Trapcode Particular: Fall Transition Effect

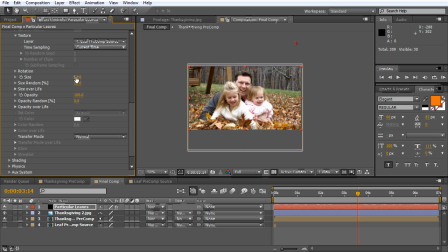(8:29)
So now we've got the default size of 50 pixels by pixels. And then size random, which will make them 50% bigger or 50% smaller than the size we choose here. And that's just to create, you know, some random look to the leaves. The next thing we want to do is make sure these leaves fall through our frame.
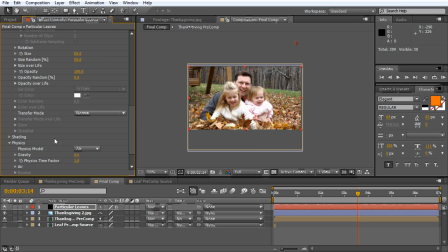(8:47)
So let's comb down here to the physics setting, and let's increase the gravity until we get the look that we want. Now if we start dialing this gravity up, you know what I forgot? I forgot the time sampling. Right now we have the current frame, and that's not our current time. That's not going to work for us.
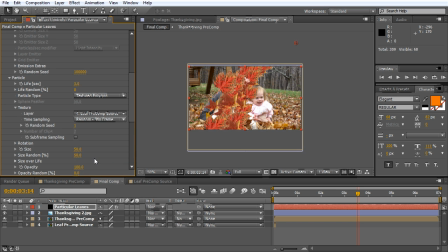(9:03)
We need to come down here and choose a random still frame. And what this will do is pick a random still frame from our pre-comp source,
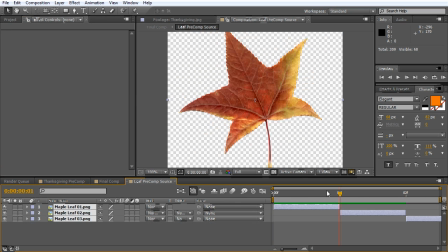(9:12)
however long that is, and since ours is 3 frames, we have 3 images to pick from.
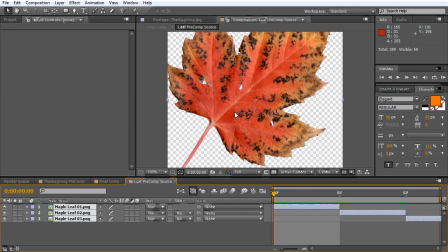(9:16)
But if you had, you know, 30 frames or 30 images, you'd have 30 frames to pick from.
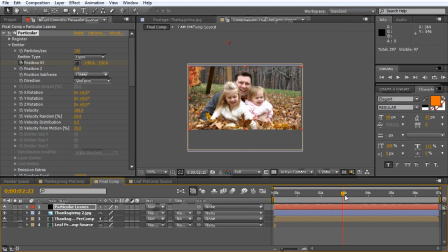(9:21)
And that way we get a random leaf being spit out for each particle.
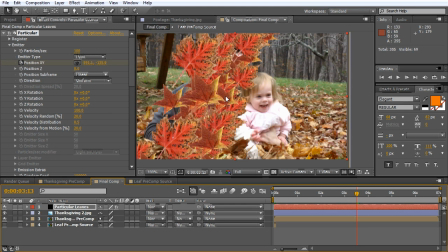(9:26)
Since we only have 3 leaves, we're still going to have a little bit of redundancy, but you know what?
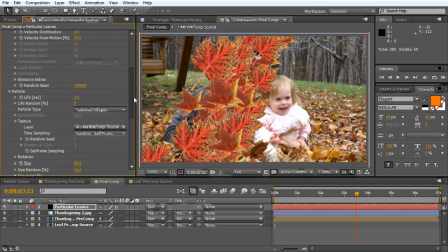(9:32)
I think it'll work out in the end. So let's come down here to the gravity. I think this is a bit too much gravity.
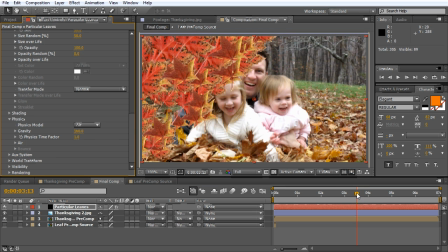(9:38)
We want just kind of a nice line that goes sideways coming down across, and that works pretty well.
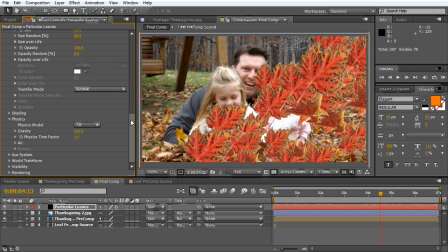(9:45)
But as you can see, they're still all oriented towards the camera, and that's not what we want at all. We want these to rotate around and be true 3D layers. Let's come up here to the rotation dialog box and twirl that down, and let's increase the random rotation to 100%. So now you can see that all the leaves have adjusted and they're all rotated all differently,
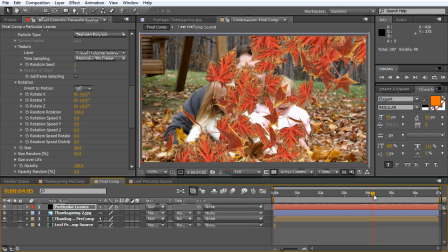(10:04)
which looks pretty good, but they don't have any rotation as they fall through our frame. They just stay in the initial orientation they were. And we want to give a little more excitement or interest to this scene.
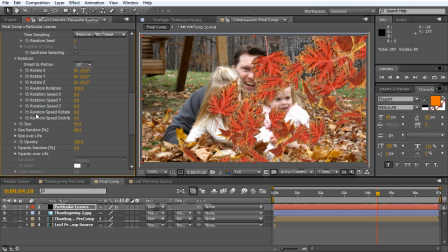(10:16)
So let's go ahead down here to the random speed rotate and turn that up to about 2. Now what will happen is as these leaves fall through our frame,
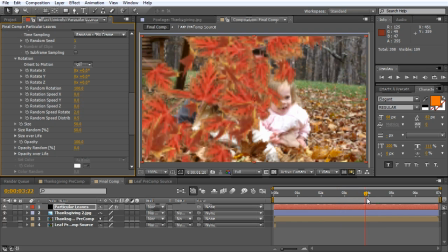(10:24)
they're actually going to rotate around a little bit and make it look like they're a little more natural.
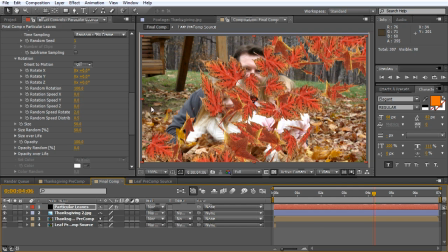(10:30)
Speaking of making things look a little more natural, let's go down here to the physics again and twirl down the air physics. And we want to add just a little bit of drift or spin to these particles so they don't fall straight down. And the way we can do that is by increasing the spin.
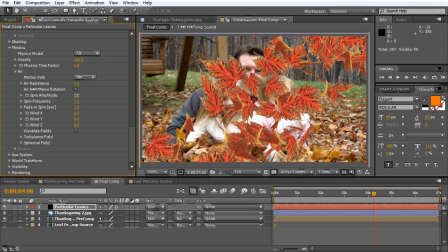(10:47)
So let's turn down the, or adjust the spin amplitude and increase that up a little bit to maybe about 30 pixels or so.
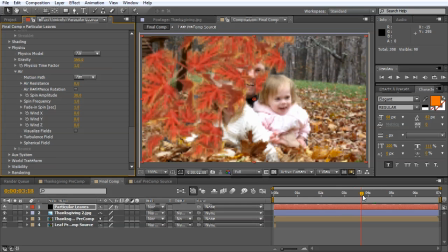(10:55)
And now as we come through, you can see the leaves are kind of tumbling and spinning and drifting a little bit, so they're not just coming straight down. Now if we come back here to the very beginning, you can see that we have leaves encroaching on our scene, and that's for two reasons.
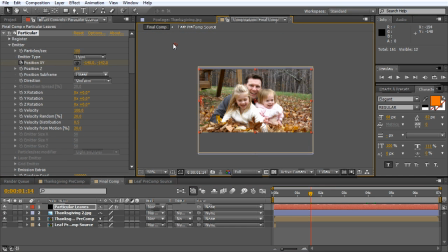(11:09)
Number one, perhaps we don't have these leaves quite far enough off screen here, and we can change that, or we might have a little too much velocity for our leaves, and the velocity is kicking these leaves out every which way, sideways, up, down, back, left, and right, so we can twirl that down maybe to about 60, which will group our particles a little bit closer and also make sure they don't come into our scene.
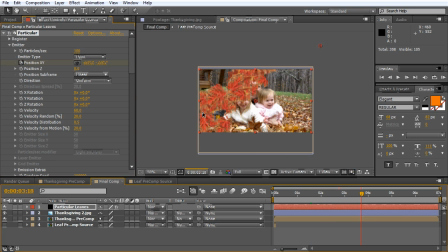(11:36)
And if we scrub through the timeline here, you can see we get a nice kind of thick stream of particles coming across. And we can also adjust the position of our emitter so that it's a little more off-screen.
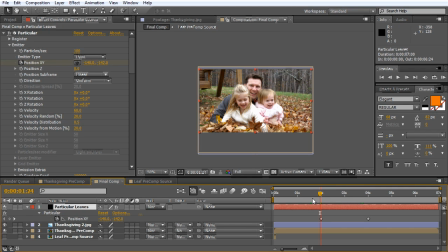(11:49)
So with the layer selected, hit U to reveal any of the keyframes that we have. And let's snap to our initial keyframe for our initial position. And what we can do is simply drag this a little farther over so it's a little further off screen. And similarly, come down here to the very end and drag this over a little bit more
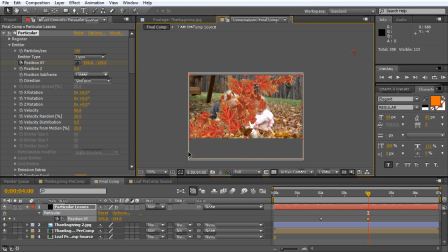(12:09)
so that we don't have any problem with leaves coming into our composition before they should.
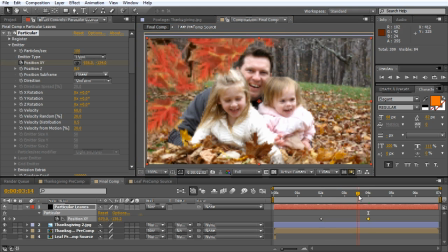(12:14)
All right, so we got our leaves. One thing you need to note is we got a little bit of spacing between these leaves. And I don't want that because I want this to be a pretty thick bunch of leaves coming through here so we don't see the transition between the front image and the back image.
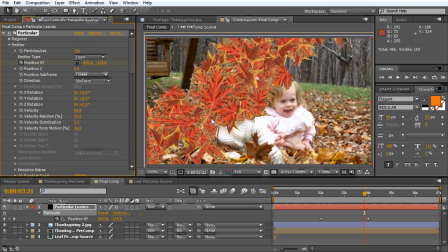(12:29)
Let's increase the particles per second up to about 150 just to add some more leaves in there to give us a little thicker look, and I think that will work much better.
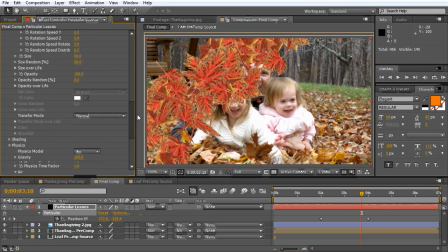(12:38)
We can also add even a little bit more visual interest by adding some turbulence in. So we can come down here and choose effect position, bring that up a little bit, and now the leaves will kind of jostle back and forth and make it look like there's a little bit of wind blowing,
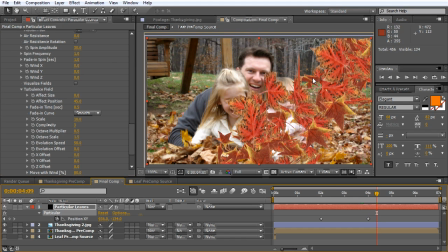(12:53)
which I think adds to the visual interest and the look of our scene. Now this is looking pretty good, but it still looks a little flat. All these layers are all the same color, and that's not what we want.
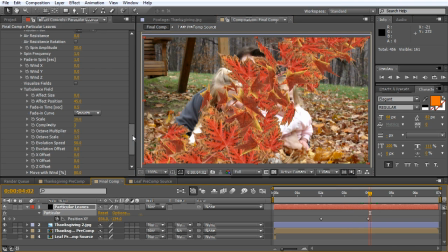(13:05)
So let's go ahead and exploit another new feature of Particular 2.0, which is the ability of the particles to dynamically interact with lighting.
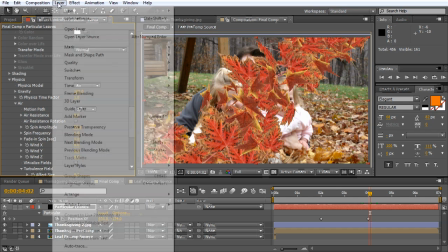(13:13)
In order to do this, we need a light. So let's choose Layer, New, Light, and we're going to create a new point light.
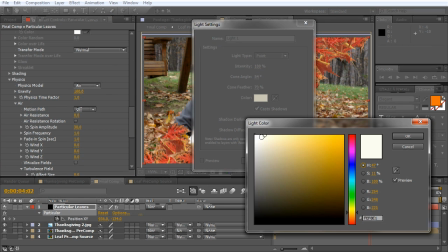(13:20)
It's going to be just slightly warm to kind of match the look of the overall scene.
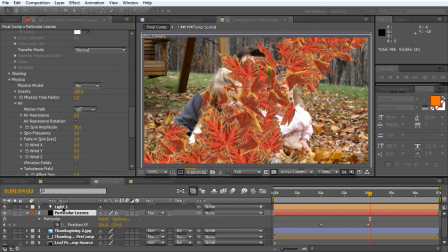(13:24)
And let's click OK. And we popped it into our scene, but nothing really has happened yet. And that's because we need to come down to our particle layer here, twirl down to the shading settings, and turn the shading from off to on.
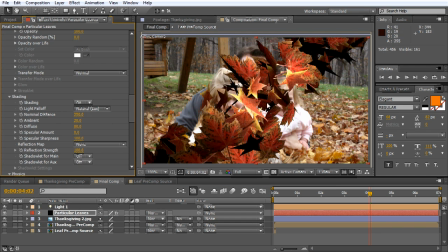(13:38)
Now instantly you can see our lights react with the light. Now it's a little harsh here. You got some really dark shadows and some really, really bright leaves.
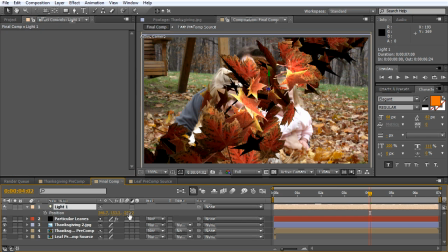(13:46)
Let's adjust the position of the light by hitting P. And we can bring that back a little bit so that it lights everything a little more evenly.
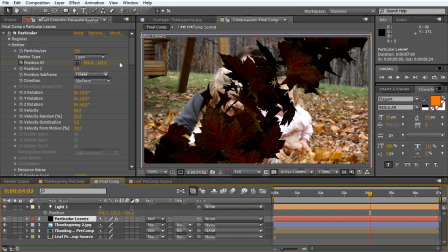(13:55)
But now everything's a little too dark. Well, let's change that by going back to our shading settings and turning up our nominal distance,
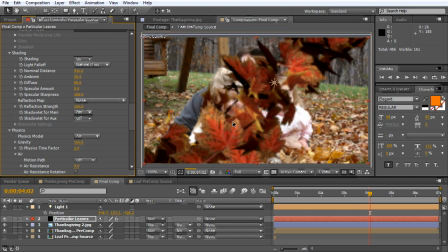(14:02)
or the distance from the light to the leaf where the light's going to affect those leaves. And you can see that we get a little more of a wider kind of net of the light cast over our leaves here,
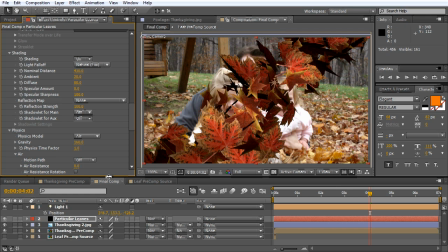(14:15)
so that more of them are affected, but we still have some pretty dark leaves. So let's pull the position of our light back even further and then increase the diffuse of our leaves until we get kind of a nice even lighting that we're after. Now it's time to go ahead and transition between our two images.
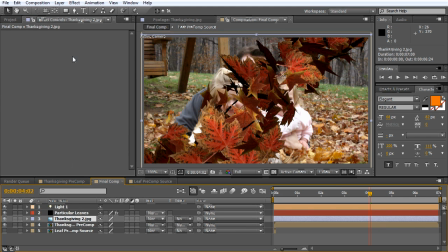(14:33)
So let's grab the top image here and choose Effect, Transition, Linear Wipe. Now what we want to do is kind of line the wipe angle up with the angle of our leaves here. And let's increase the transition completion, so make sure that it lines up properly.
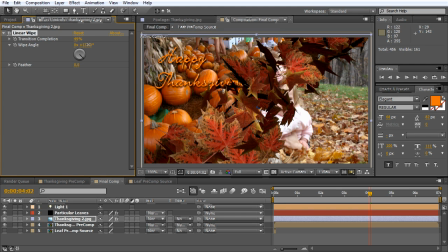(14:50)
Maybe adjust it just a little more this way. Okay, and let's feather this out, you know, quite a bit so that if you can see through to the background, it really doesn't, you know, catch your attention as a really stark line there.
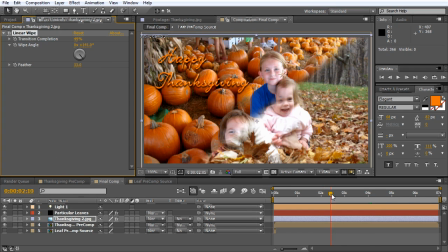(15:05)
And let's come back here to where the leaves just start coming on frame, which is about right here. And what we're going to do is set a keyframe for the transition completion by left-clicking the stopwatch and turning that back all the way to zero.
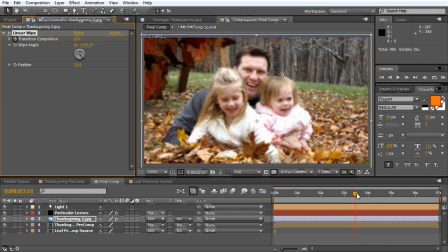(15:17)
And then let's scrub through the timeline till the leaves come and hit the bottom right-hand corner, about here, and turn the transition completion up to 100%.
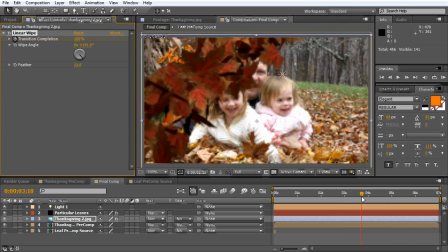(15:27)
Now if we scrub through the timeline, you can see the leaves come across and transition between one layer and the other.
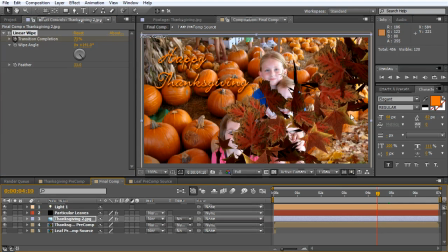(15:34)
As you can see, we got a little bit too quick with our transition, so let's simply select the layer and hit U, bring it down a little bit so that transition lines up a little easier,
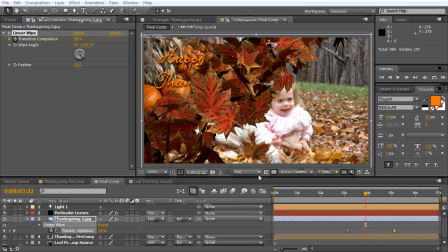(15:44)
and I think that looks great. As a final note, if you want to add a little bit of motion blur to your particles falling through, you can simply select the layer, turn on motion blur, and then turn on motion blur for the entire comp.
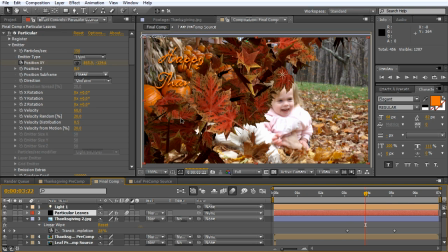(15:57)
And this will add motion blur to your leaves. If you think this is a little overcooked or too much motion blur, you might not really be able to see the leaves too much. You can actually come in here to particular, twirl down to the rendering settings and the motion blur settings, and change this from comp settings to on.
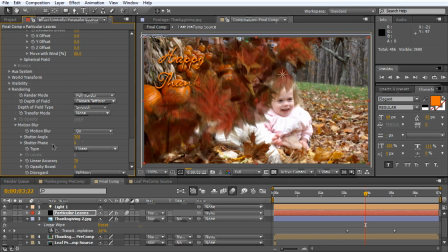(16:15)
And what this will do is use a custom shutter angle for this layer only. And if you think that's a little too much blur, you can dial that back maybe to about 240 or so, which will decrease the amount of blur, but still blur it out a little bit to give the illusion of motion.
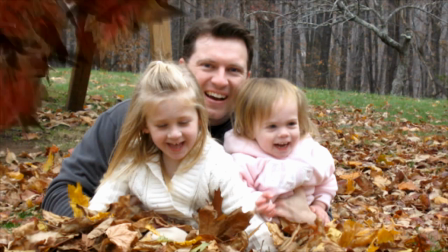(16:31)
And there you have it, a cool transition, very fall, very festive looking for your next holiday project.
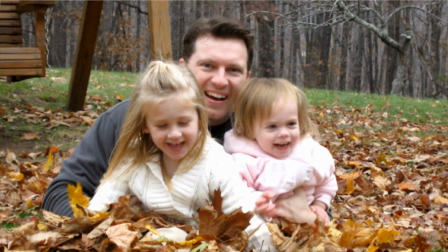(16:39)
Now, I hope you enjoyed this tutorial, learned a little bit more about After Effects in particular.
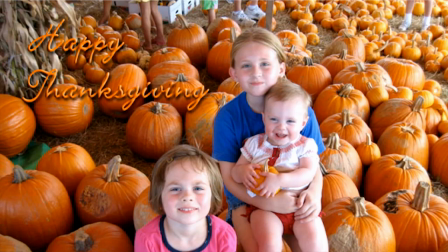(16:43)
If you have any questions, please post them in the comment section.